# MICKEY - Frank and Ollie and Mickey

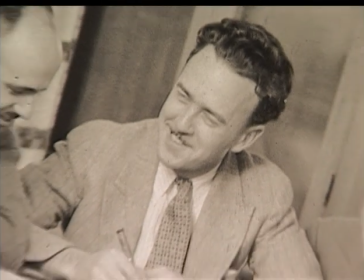[4:33]
Ub laid the groundwork for so much of animation that other people built on. Is there something about his drawing that's distinctive? I mean, when you look at it, do you see something that stands out to you?
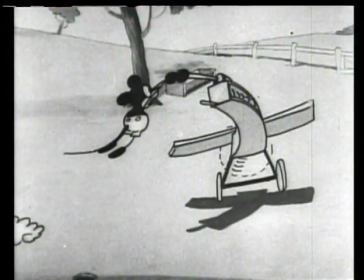[4:44]
Well, I think they're all very clearly staged and very simple action.
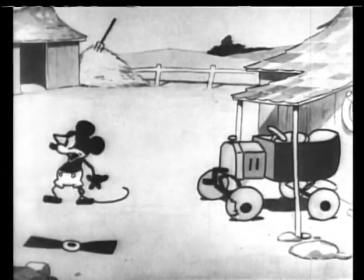[4:49]
They're very simple and easy to read. And they get the point across. They get the point across, absolutely.
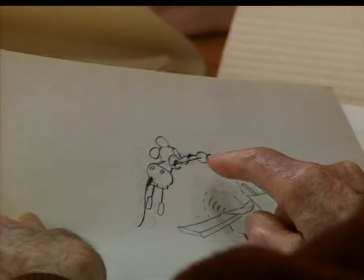[4:57]
This is sort of a strange drawing of the arms and the legs are just strings. But he was moving fast, shooting back and forth. Is that what they call rubber hose animation sometimes, that kind of? I would. Those limbs? Yeah.
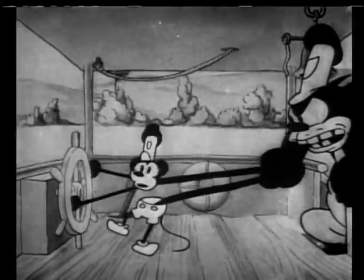There were an awful lot of stiff things in the early action, but I knew how to handle it somehow so that he could do something that was strong by being stiff. Here's two sets from Steamboat Willie. And that's Mickey.
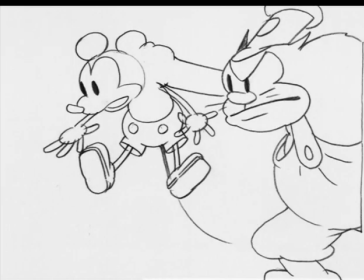[5:36]
I mean, there he is right there. I mean, it's early and it's simple, but that drawing has personality, doesn't it?
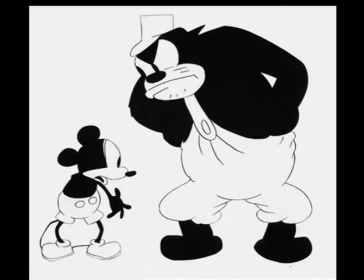[5:42]
Sure. And that's just one frame, but it's there. That always astonishes me. There's life in a single drawing like that. He was working against several problems here. They tried to have the head a circle and the body a circle and connected by just two lines there, a very short distance.
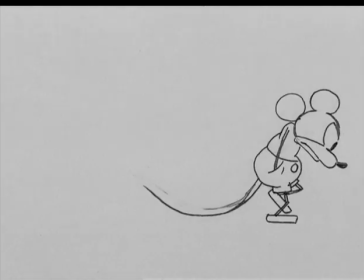[6:04]
And they couldn't get any body expressions, any acting on the body to go over or come Hey, look what I'm doing, or anything. He was always just stuck here between the round bottom and the round top.
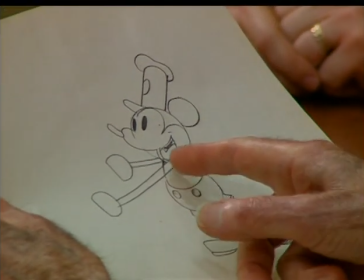[6:19]
Yeah, the way he came around here and around here, and then fit into this circle down below,
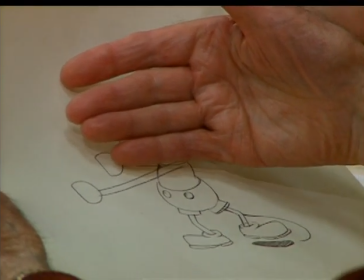[6:27]
you couldn't tell or take the handle off. You can't tell what he's doing. Looks like he ate a big lunch.
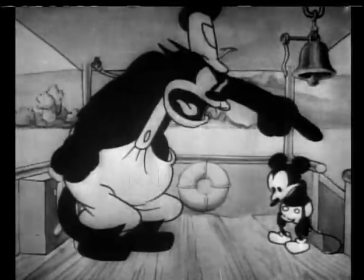[6:35]
So what you mean is that part of what acting comes out of what we call body language, right?
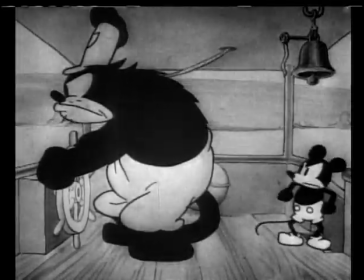[6:41]
And if there's no body, you can't have body language. You got it. A lot of people have theorized that that circular idea has a subliminal effect on people.
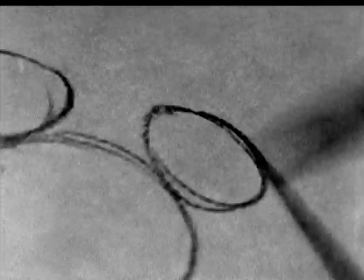[6:52]
There's something simple and basic and almost primal about that circle, the circle head especially.
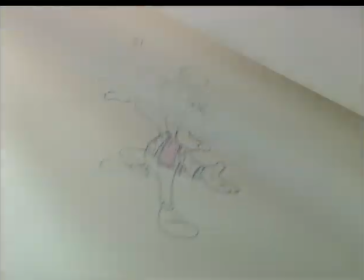[6:59]
Do you think that's true? Is there something that people find appealing about that kind of design? Yeah, they say if you show the baby a head with these circles on it and a doll's head over here, they'll take this one. They just automatically like that simple shape. Well, Walt used to talk about that. He says, there must be something about this little guy. Don't wounce it up now. At one point, they were leaving off the tail because they didn't like it. He doesn't have to be enough of a mouse. What are they going at? They've got to get more personality in here. Walt spotted it immediately. What happened to his tail? What are you guys doing here? Do you remember, was there a lot of discussion about him being a mouse? He was so much a person. It was almost an afterthought, it seems, that he was a mouse.
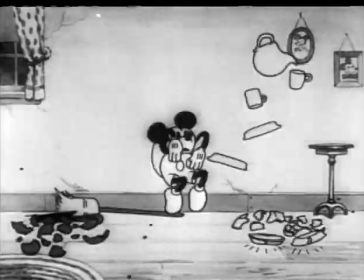[7:47]
Did you think of him as a mouse? No, we never tried to draw, to animate him like a mouse. We never put him on all fours. Even if a mouse could run on his hind leg, we used a different type of animation for it.
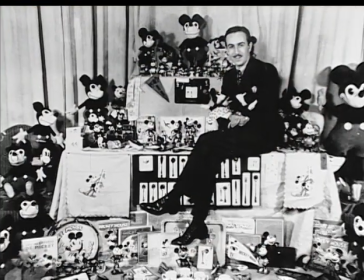[8:02]
So it was more believable. Let's talk a little about Walt being Mickey's alter ego.
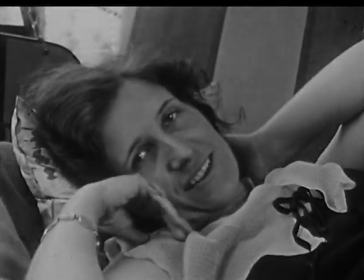[8:07]
It's been said many times, and Walt's widow, Lillian, was heard to say after Walt died,
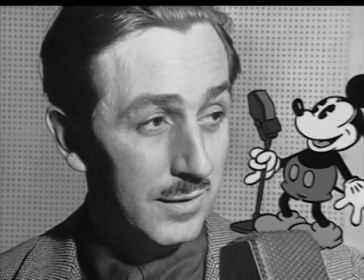[8:13]
that it was very hard for her to ever look at Mickey Mouse because he reminded her so much of her husband. Yeah. Well, somehow you felt he created the character even though Ub drew the stuff.
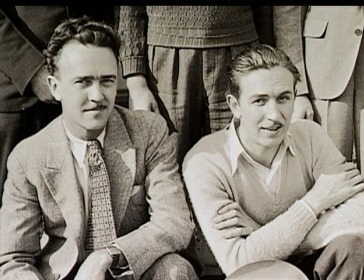[8:27]
Walt was the guy that okayed it all the time that I was there before we got into things like Snow White.
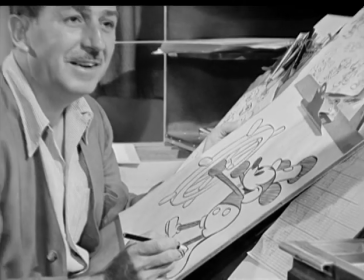[8:35]
I always thought of Walt as being part of Mickey and vice versa.